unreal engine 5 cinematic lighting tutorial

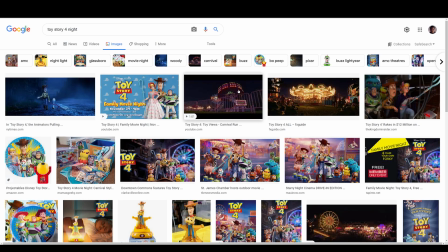4:07 So I'm going to go, I actually went to the images here, and there is a scene right here.
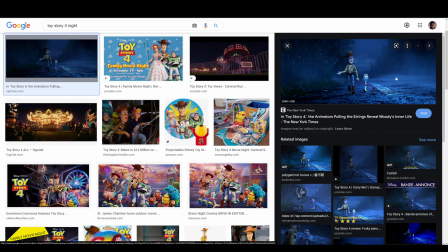4:14 And as you can see, this is amazing blue. As you can see, that does the blue effect right there.
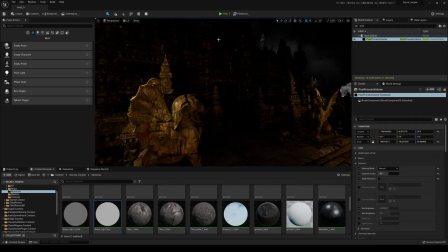4:19 And what I ended up doing was actually I pulled up a rec light, which is a rectangular light, and I placed that rec light.
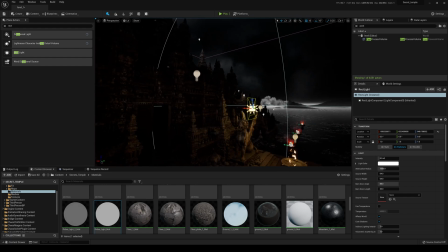4:29 I'm gonna press G right here, and kind of like I'm just gonna move around, and I'm gonna go right here.
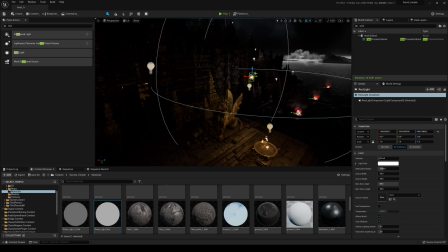4:35 If I remember correctly, it was like up here somewhere where that blue-ish light was, right? And I'm gonna turn this up to like 24 so we can get a little bit more kick out of that. Okay, so that's the light that I had right here.
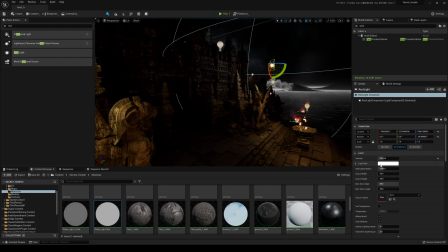4:49 And what I did was I actually took the light color picker right here,
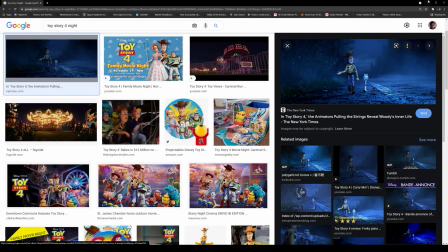4:54 and I went back to that image, and I'm going to minimize this so I can do it.
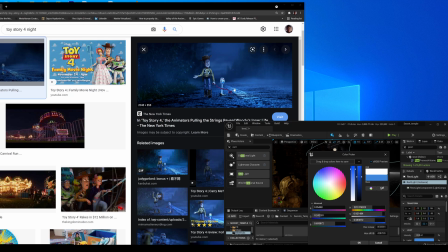5:01 And I'm going to minimize this as well. I just took that color picker and I think I clicked somewhere right here.
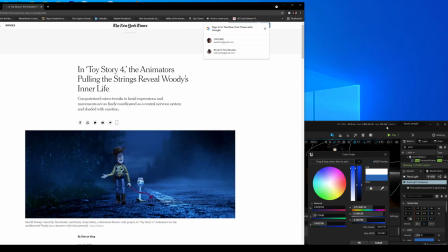5:10 Okay. So it clicked it, but it's okay. It still worked because you can see that the blue change.
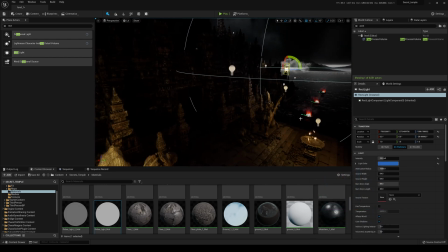5:15 I'm going to press okay. So now that color kind of copied it over.
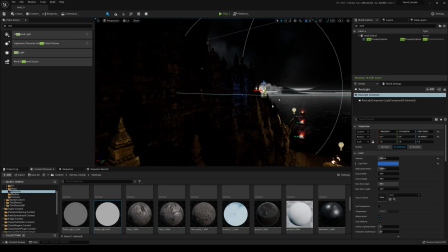5:20 So you can see there's a nice blue to that. Bluish to it, kind of like a moonlight effect. Now I'm going to go ahead and make this a lot brighter to kind of exaggerate that. I mean, obviously it wasn't that bright in the actual short that I did. But you can kind of see that blue coming in nicely there.
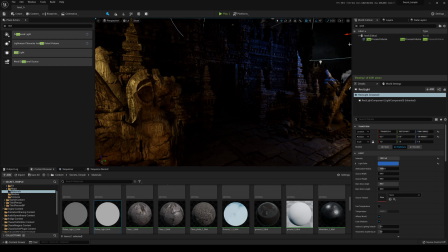5:40 Just from really color picking, you know, that's something I learned. I don't know if you guys are familiar with MySpace. You learn how to do HTML color picking whenever you're creating your profile page. So that's what I learned that from. Pretty awesome stuff. But so you can see we have that blue lighting now.
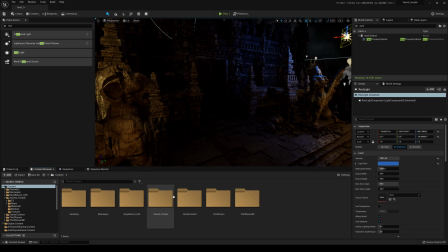5:57 Okay, and what I'm going to do so it's not copyrighted, I'm going to pull up my Ninja Warrior right here,
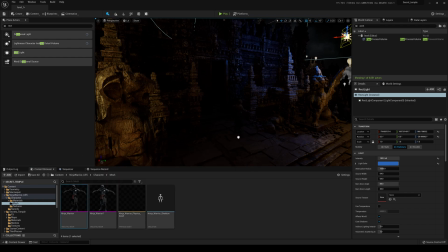6:04 which is going to replace the character that I used in the original short, because the original short was copyrighted, obviously. It's owned by a big company. So I'm going to use this because this is copyright free. So we have the character right here. He's already set up.
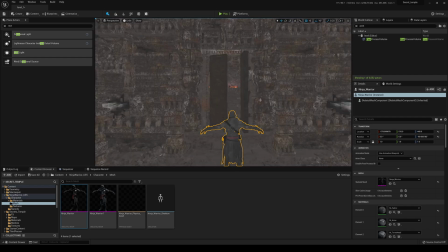6:19 And what I like to do also is sometimes I go unlit because it gets pretty dark in there.
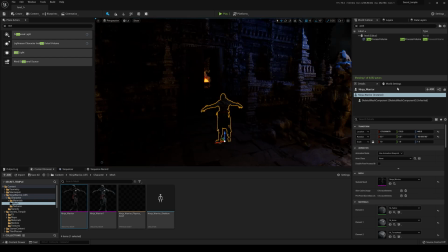6:25 But if you want, you can just turn it up in post-process. You can just turn it up a little bit, like maybe one, so you can see a little bit there.
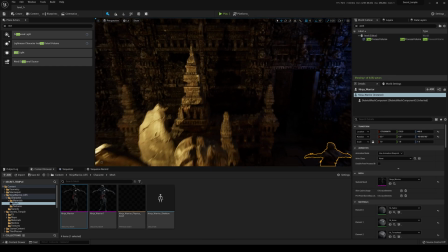6:34 So you can see we get that blue lighting here. And I think I added another light.
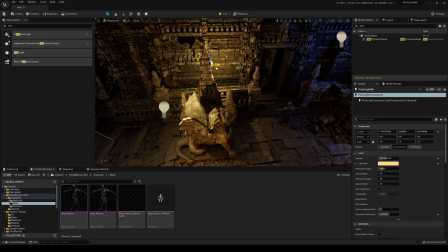6:41 I think I duplicated this right here. Just to give that shadow side just a little bit of a bump.
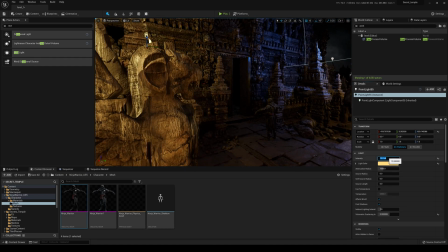6:46 And I think I turned this down to maybe 12. Just a little bit there. Here's a point light. You can see the on and off right there. Just a little bit of kick. Maybe just move it down like this.
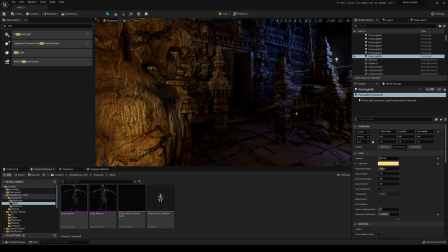6:56 Because what I've seen a lot in movies, and what I absolutely like the look in movies is this, they call it like, it's kind of like backlighting things, you know? Whenever you're trying to create the mood, you're always backlighting things, and you probably saw a lot of that in this short, and probably in the rest of my animation shorts.
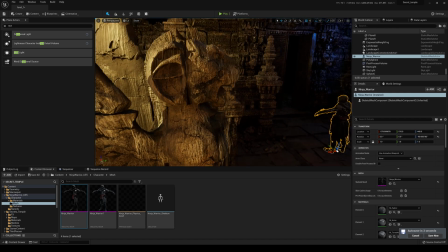7:16 I like to backlight because I love that look. I would never do this. Like, depending on this shot, I would never do this.
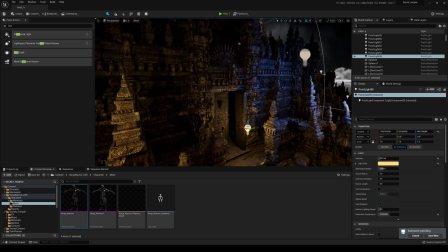7:23 You know, it just doesn't look as cinematic to me. So as much as you can, create the shadows. And again, this is a personal taste, right? A lot of people are probably saying, no, I would never do that. But this is just a personal taste that I like.
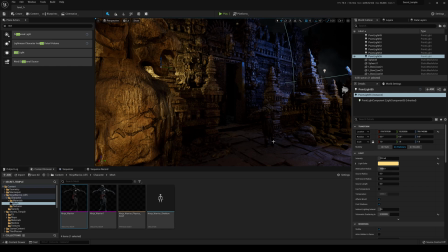7:36 Creating some shadows in there, you know, just like that. That looks a lot dramatic than if I were to put that light right on top of the actor.
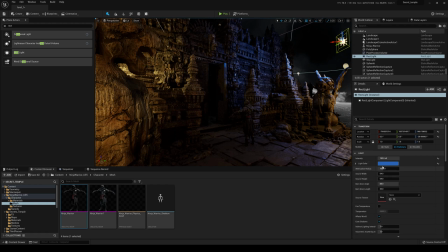7:43 So that's that right there. And what I'm going to do is actually copy this because we're going to be creating a lot more of this.
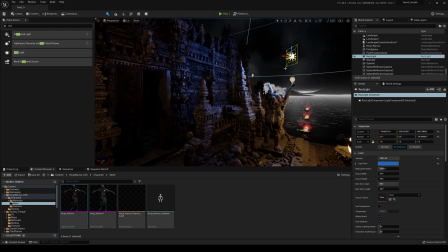7:50 Or actually, I can probably just drag and copy a new light. So that's the first scene that he kind of walks in here.
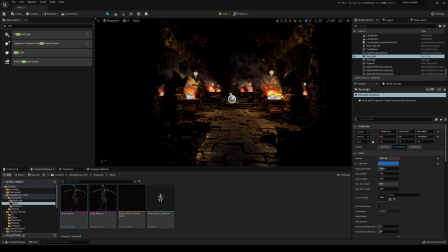7:57 And now what we're going to do is go in here. All right. So right now, as you can see, again, we have that press G right here.
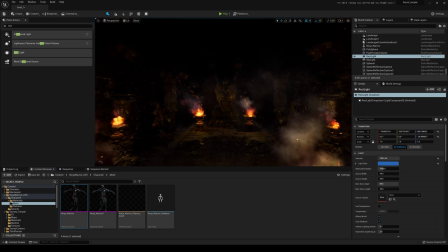8:04 We have that light flickering and that is way too much. That's really throwing off the vibe here.
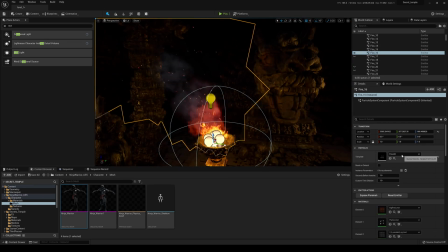8:10 So I'm going to turn this off as well, similar to how we turned off the rest of it. And I'm going to press G so I can see that.